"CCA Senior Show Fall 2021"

My name is Pepe Pelaez. I am the co-director of my senior thesis.
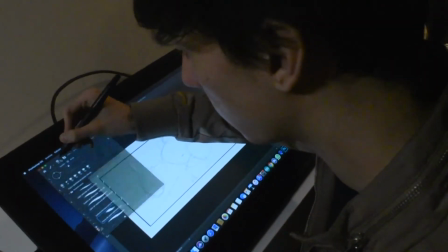(46:20)
The production title is Train Heist. I am currently working on storyboards,
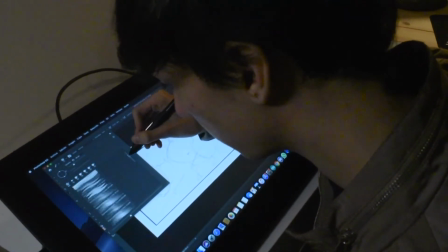(46:26)
but my role in the film is not only storyboarding, but I'm also an animator.
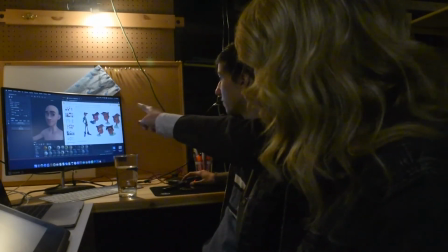(46:31)
And together with Bailey, we're working on overall other things like texturing,
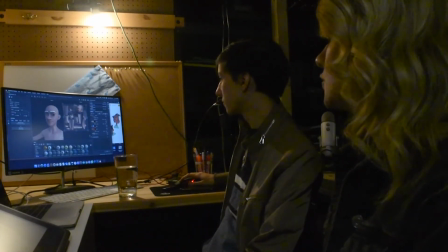(46:39)
modeling, final lighting and editing. My name is Bailey. I am basically doing all the artsier elements of the film,
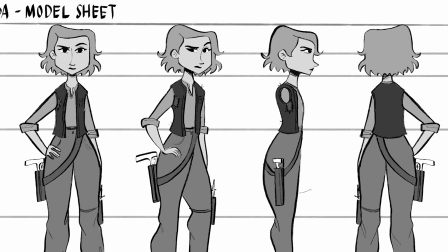(46:49)
so the concept art and a lot of the modeling and some aspects of the 2D parts of the film as well. So my name is Nanami. I'm the producer for this project. I joined this project because I had an interest in animation and, you know, the production of animation, and Pepe, knowing that, contacted me and asked me to come on board, and I gladly accepted. I think it started when I was thinking about the next story that I was gonna do, and I knew that I wanted to do something that was energetic and
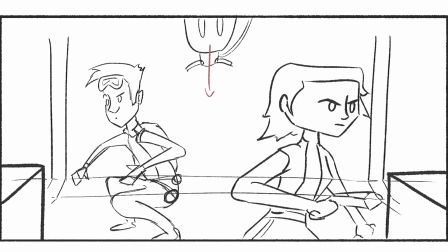(47:32)
kind of science fiction. So I started developing some characters, because with the constraints that
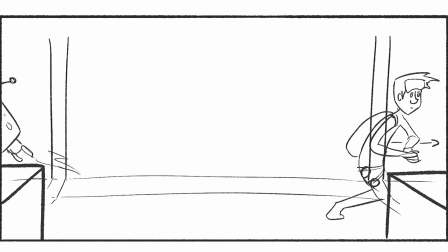(47:39)
you have to think about how many characters can you use and how long it can be. So I decided to have only a few characters in the beginning,
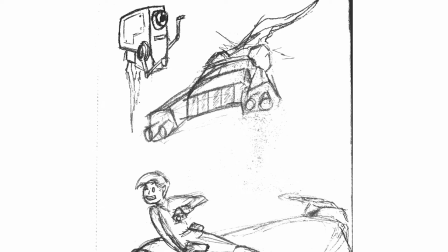(47:50)
and I sketched this notebook where I had a
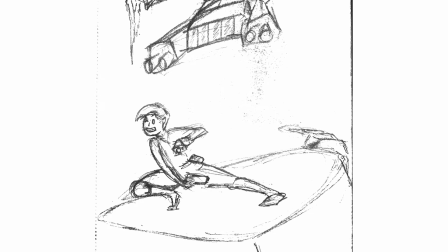(47:57)
female character on top of a train with her like robot companion, and I decided
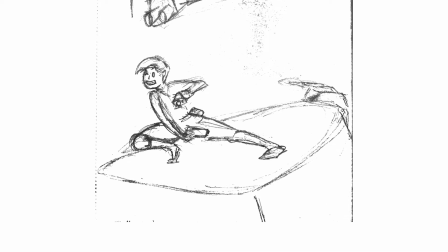(48:05)
to like start with that. Well, I think from the beginning we always had this kind of idea that she was a little bit like of a leader, strong-minded and kind of stubborn in ways, but it kind of progressed even more, I would say, especially as we fleshed out the relationship she has with her brother now. Or the first impression I got of Ada was that she was a very strong character,
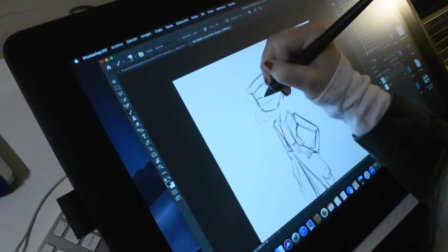(48:35)
but there was also something internal that she needed to address.
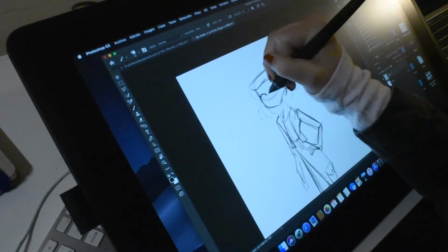(48:40)
So usually whenever I design any character, I like to do a lot of reference beforehand. So I'll think of films and other characters that currently exist in animated media or in real life that kind of give me a sense of who this character is, whether that's through different body shapes,
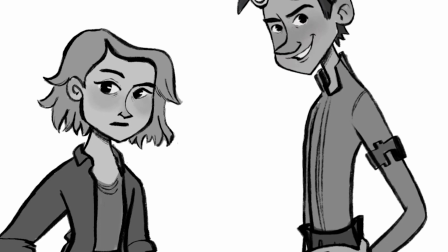(48:57)
personalities. So after gathering the reference footage, basically I take the stronger aspects and basically kind of merge them to make her, Ada.
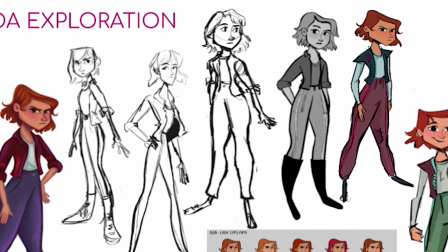(49:07)
And basically whenever you're designing a character, at least for me, my process is doing a lot of exploration beforehand.
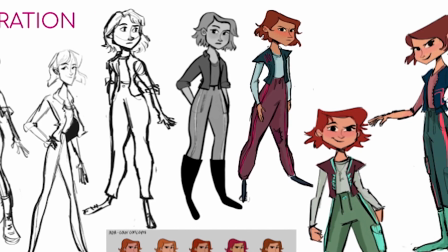(49:13)
So there's a lot of exploration of Ada that isn't anything what she looks like now.
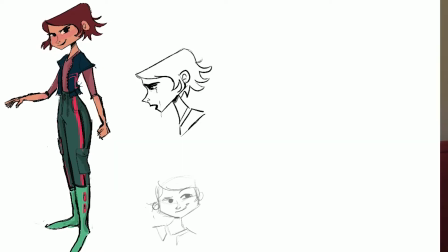(49:18)
I kind of always knew I wanted her to be a little bit spunky, so I was keeping things like short hair,
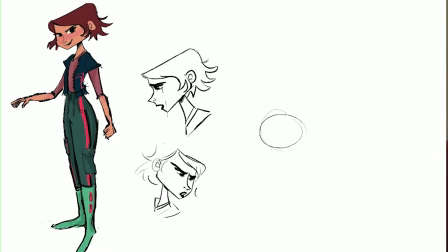(49:23)
and because she's has some kind of emotional struggles that she's still going with, she's not as expressive as some of the other characters in the film,
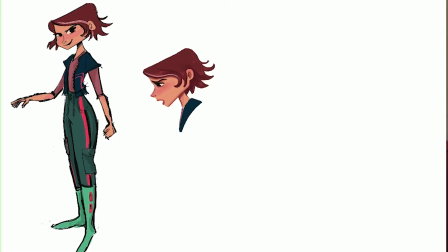(49:31)
so things like how far her mouth can stretch when it moves and how wide her eyes go, when you're thinking about animation, those are important things. So it's thinking that she's kind of like, everything's tightly packed together.
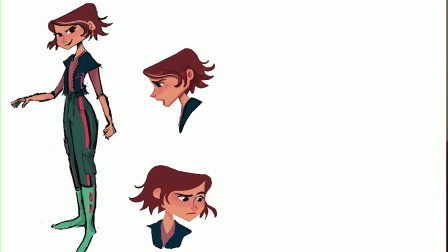(49:45)
So even some of the shapes within her character, she has curves when you get into her actual body, but even her face is like practically a square. And I feel like it kind of, even if it's a little bit subconscious, it's going with how she's like stubborn, you know, sturdy, yeah.